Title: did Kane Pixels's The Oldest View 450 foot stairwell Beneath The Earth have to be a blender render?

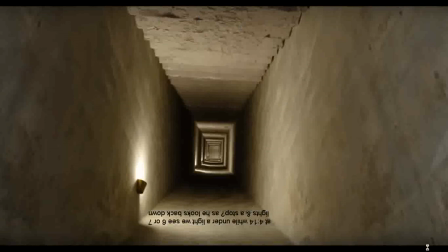[12:19]
Basically, you stand up the 8-foot by 4-foot wide pallets and make a tunnel. Just make one on each side. And on the floor, you can put down sheets of plywood that'll bow under a little bit. Just got to make them contiguous by knowing how to do it correctly with nuts, bolts, and screws.
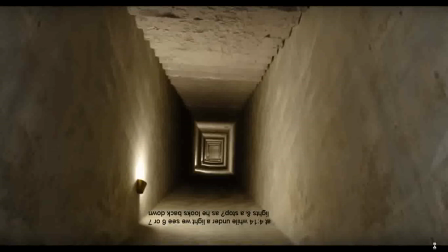[12:35]
Then you hang a gray tarp, or you put up cardboard or butcher paper and spray paint it or whatever. And then you draw lines that are, you notice this line goes this way and this line goes this way, and you can see some dots. You put up the paper over your pallets and you draw creases and lines,
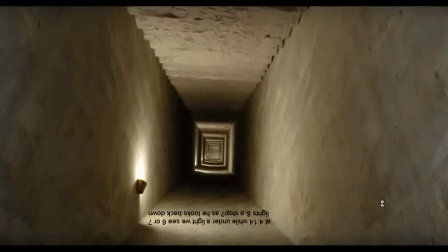[12:53]
you notice here and here, at 45-degree angles. Because that way it looks like you're going up or downhill in a staircase. Then you hang your foam core above so you don't ever have to touch it again. You spray paint everything matte gray.
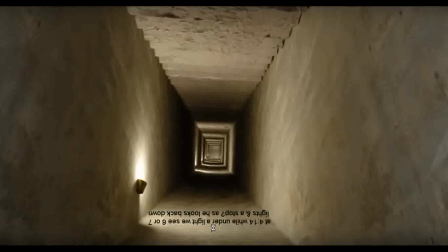[13:06]
And then you spray paint Dixie cups gold or plastic clear see-through cups, which is what I would do, and you put in LED lights. And you just tilt them whichever way you need them to so that you can do this. And you can do this in 50 to 100 feet of tube because you just film it that way.
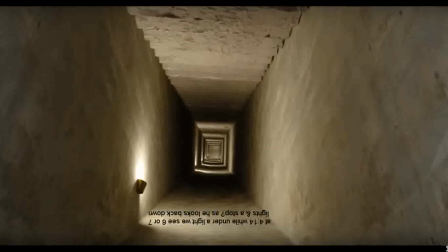[13:22]
You're walking along the ceiling. It's like when you watch Star Wars, people are looking for wires to hang the little spaceships, but they're underneath. You do everything upside down, it throws people off. That's what I think was going on here.
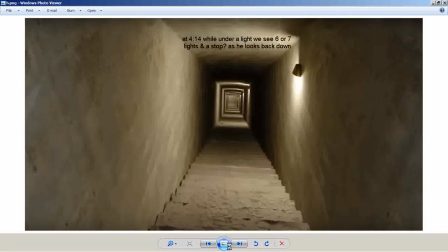[13:35]
I don't think this is a render in any way, shape, or form. I think this is practical effects. God forbid he used practical effects like they did for all the good movies.
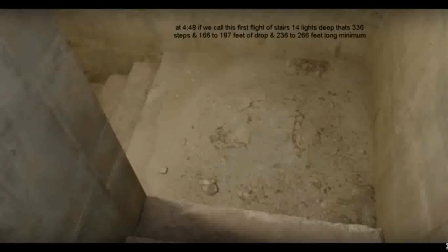[13:44]
So this here, the landing, was probably filmed, it could be filmed upside down,
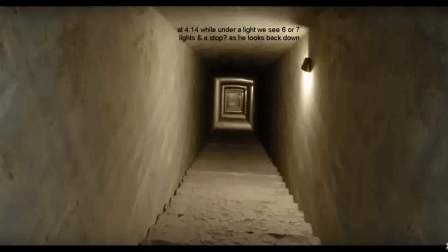[13:50]
or it could be filmed as an actual real space.
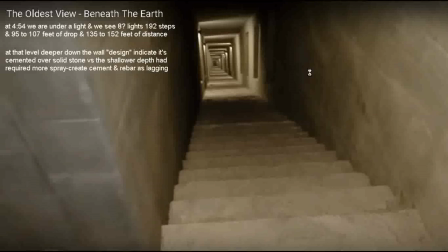[13:55]
Now, the guy can do editing. He's awesome at it. And yes, even that can be done in such a way that it's literally a tunnel with the things upside down.
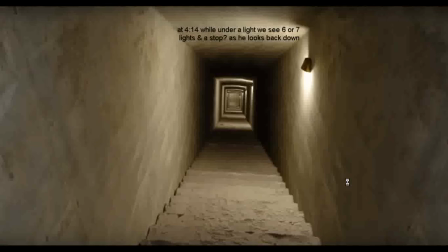[14:02]
But what I'm seeing here is most likely, this is foam core. It's on the ceiling. This is an upside down shot. Now, why I'm saying that? If this is 3D rendered, why use Dixie cup shapes that look like Dixie cups?
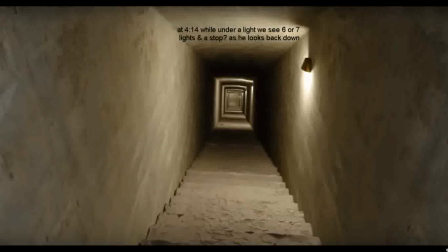[14:15]
If it's 3D rendered, why use 50% gray mode? Why have the floor not weld to the walls? That wouldn't happen in a normal situation. Now, in the video, the character talks about how there isn't any water collected.
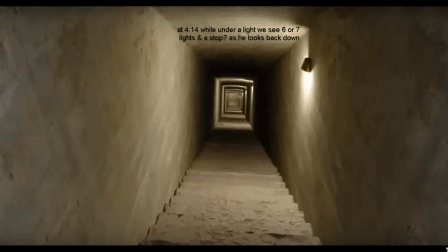[14:32]
Well, then it would drain on the side. You could use that as an excuse. But I'm saying this is practical effects because someone could build a tunnel like this or even find a tunnel like this and just hang fake stairs underneath it and film this.